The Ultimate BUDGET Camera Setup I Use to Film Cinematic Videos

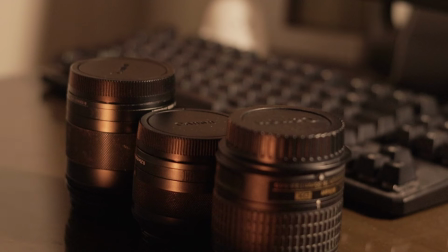I currently have three lenses, each serving its own purpose to provide variety.
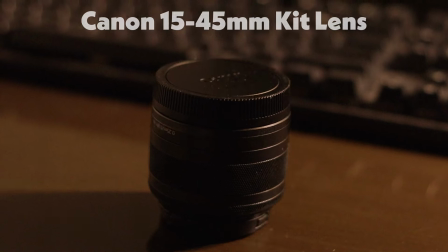First, the Canon 15-45mm. It's versatile as it has different zooms. It's mostly used to get my medium shots and some close-ups. so I think it is a perfect lens for anyone. Now I know this shot is close and personal but to get that good depth of field like this familiar in your favorite movies,
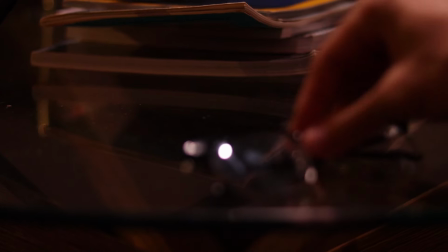you'll need a lens that has the lowest aperture. This creates that nice blurred background and looks cinematic.
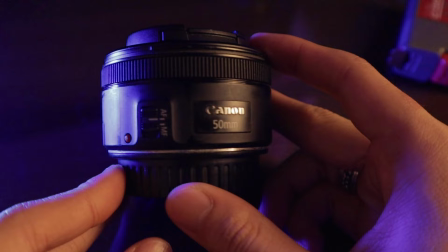Bring in the nifty 50. This cheap pancake lens is how all of my detail shots are done.
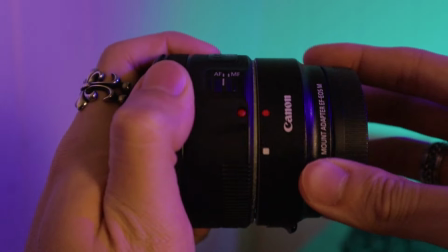With nice bokeh with a tight 50mm, I'm able to get nice details however you'll need an adapter to fit onto the M50. And bonus tip, I had the secret sauce that I'll mention later in this video to make your 50mm lens into a macro lens.
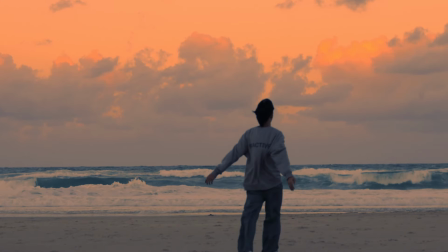What? Finally the wide shots, the establishing shots to give context.
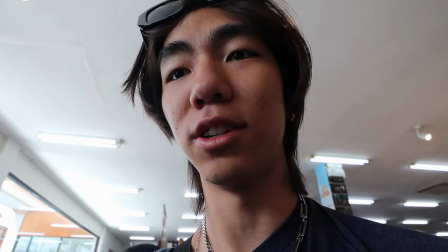I use this for my vlogging to fit my big head in the frame and this is done with the Canon 11-22mm F4
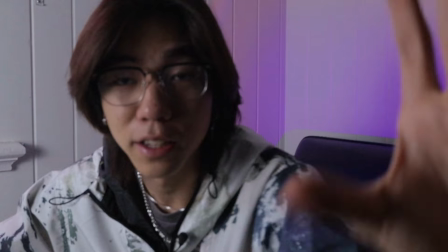which allows super wide to a slight medium shot and this is one of my most used lenses out the bunch. Final point being lenses are important and it's not about getting the newest lenses it's about the right gear that makes a good video. To be completely honest I don't think I'll be picking up any more new lenses just because I'm pretty happy with this compact setup and I'd rather just upgrade the body. I'm not thinking about that right now because I'm broke.
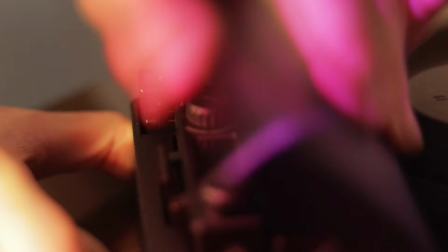The next thing I want to talk about is, testing, testing, who is that, testing, testing, audio. There's two types of audio I use and the first is the shotgun mic.
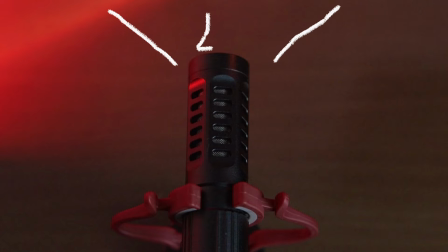This mic has a pickup pattern where audio is clearer where it's pointed from the front and less clear from the back end to the side,
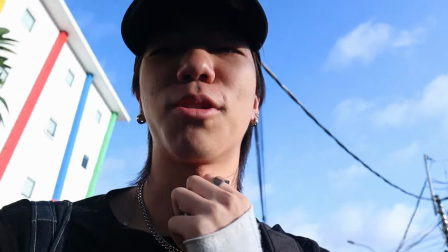which makes it perfect for vlogging and capturing sound and the scenery. rig for a viola s20 and it does an okay job i originally bought it thinking it wasn't going to be that important but bad audio ruins a good video so invest in your audio please
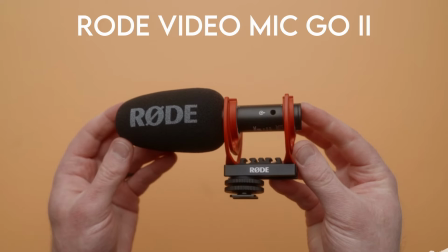so i recommend buying the rode video mic go 2 from rode instead as
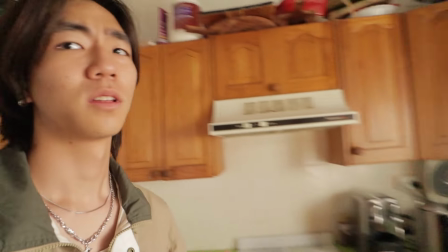it's a lot more reliable than my current one the second mic is what i'm actually using right now and it's the more reliable mic for me and it is the lavalier mic this is the holy land lark 150 i bought this off marketplace for a hundred dollars when it's originally like 300 now this mic is a lifesaver and
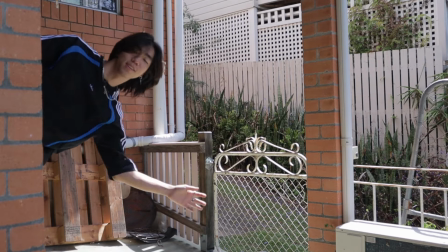game changer because i could talk here here or
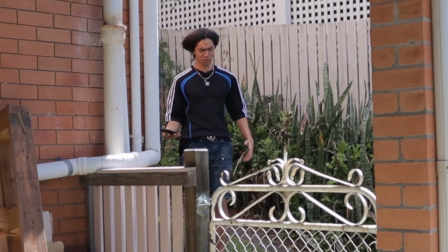even here so windy and this is all done while maintaining clarity and consistency in my voice without any audio drop off and that's because you
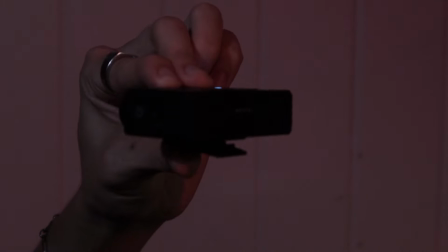can attach the mic on yourself and put the receiver on the camera this is perfect
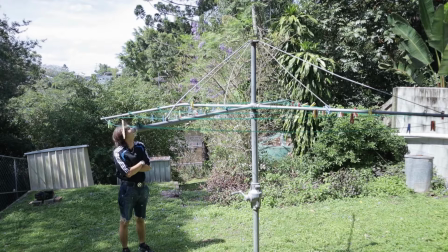for filming yourself from a distance and still be heard loud and clear hey and as a bonus i use this as a voiceover mic as well all right cut thanks for holding that camera shot for me yeah
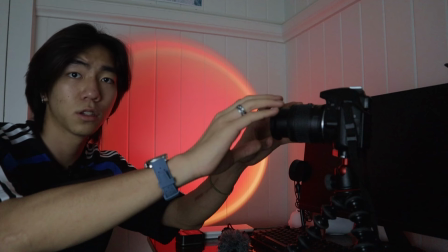no worries truth is i shoot 99 percent of my shots all by myself so the most essential gear is the tripod the